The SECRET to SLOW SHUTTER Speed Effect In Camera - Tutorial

today i'm going to show you guys how we do the slow shutter effect really nice little technique that you guys can add into your videos just to add a little bit of extra style we're going to go through the settings you need how i like to do it when and where and a
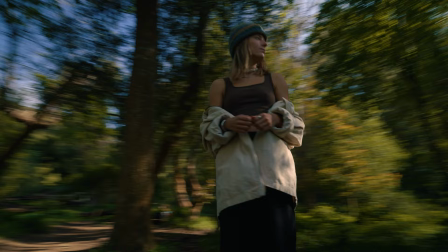couple of the different little techniques that i do to get the best look out of this technique
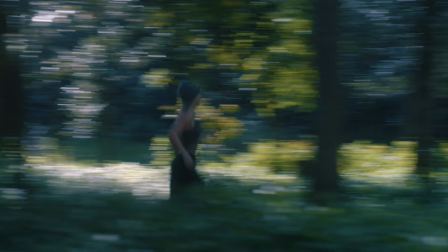by making your shutter speed much slower you're making your sensor slower to take in the information creating all of that blur
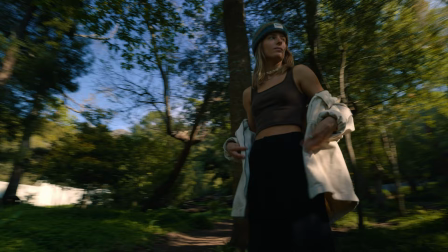and that kind of like movement in your frame if you do this right you can get it that your subject doesn't have too much of that motion blur and the background is all like blurry and cool something i like to do for this style of the demonstration is to have a reasonably wide lens you can do this handheld or you can do it on a gimbal i'm going to show you guys how to do both but we're going to start off one on a gimbal so by having the shutter speed at something like 1 over 15 we're also going to have to compensate with our other settings to create
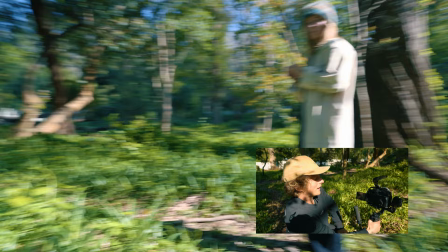the correct amount of exposure i have a variable nd on front which is going to help and you can see here that we get this kind of like crazy effect where everything rushes past on the sensor just because it's taking in so much less
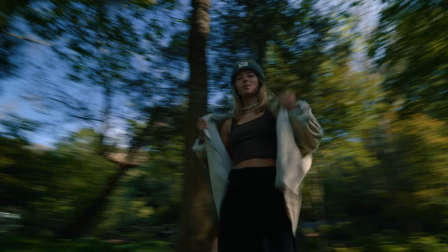information or it's taking a lot longer time to take in that same amount of information
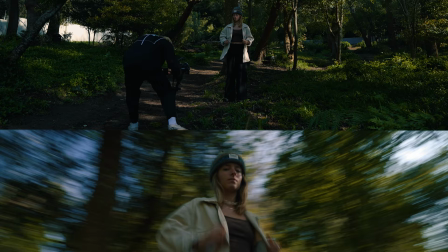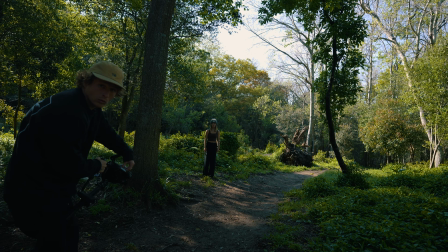so what i'm going to do is starting from here i'm going to go straight towards ellie and then i'm going to like shoot
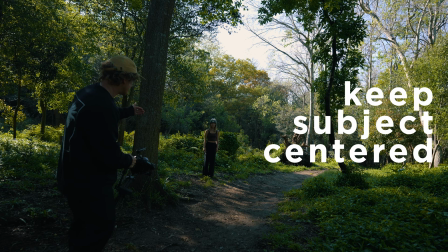past her but again the main thing that i'm going to focus here is trying to keep her in the middle of my frame because that's where there's going to be
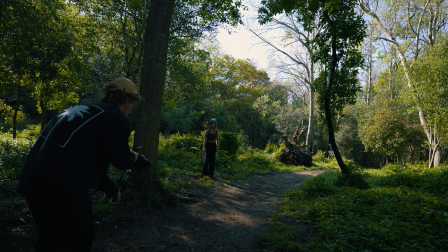the least amount of movement and we can keep her without too much motion blur on her body which is kind of the goal whenever we're doing this so let's try like this and we're gonna come
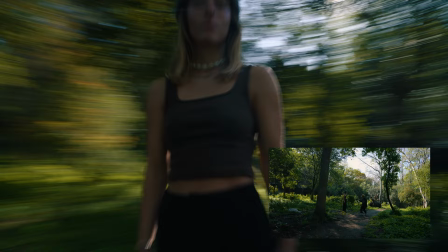straight towards her and straight past in a way super
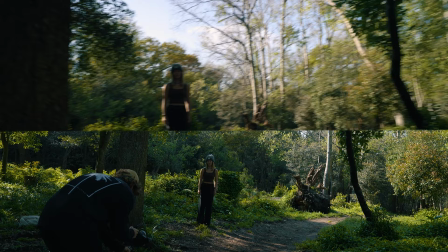cool and I'll come this way towards you as well and you know and
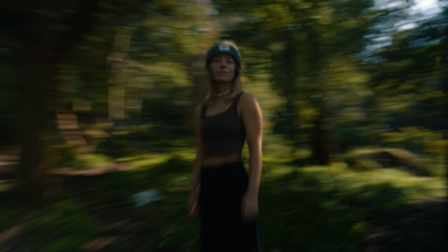let's do one more one of my favorite ways that I like to do this if I want to show like a lot of movement in my frame say if you're skating or something like that this is one that you'll probably see commonly used for photos as well and i want to use a longer lens for this one you can do it with a wide lens like the one that we've been on which is the 20mm f1.8 i want to try with
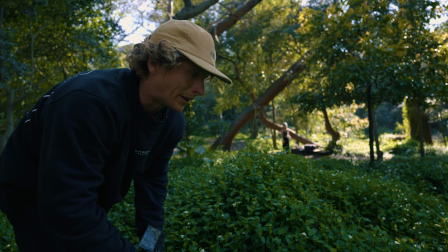a longer lens because i have a cool idea for this shot in particular the thing i'm going to do here and a scenario that i love to do
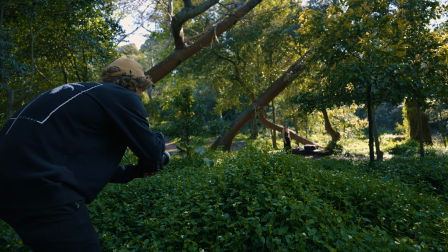this is like i mentioned to show movement or if you want to make something look like it's going really fast and what i really want to do here is it's not as important to keep ellie in the center of the frame i'm actually going to keep on the back third to give her some nose room but the important part is that i keep her in the same part of the frame and i'm going to do my best
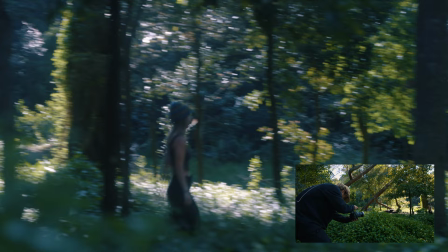to match the speed of the camera moving like this with ellie walking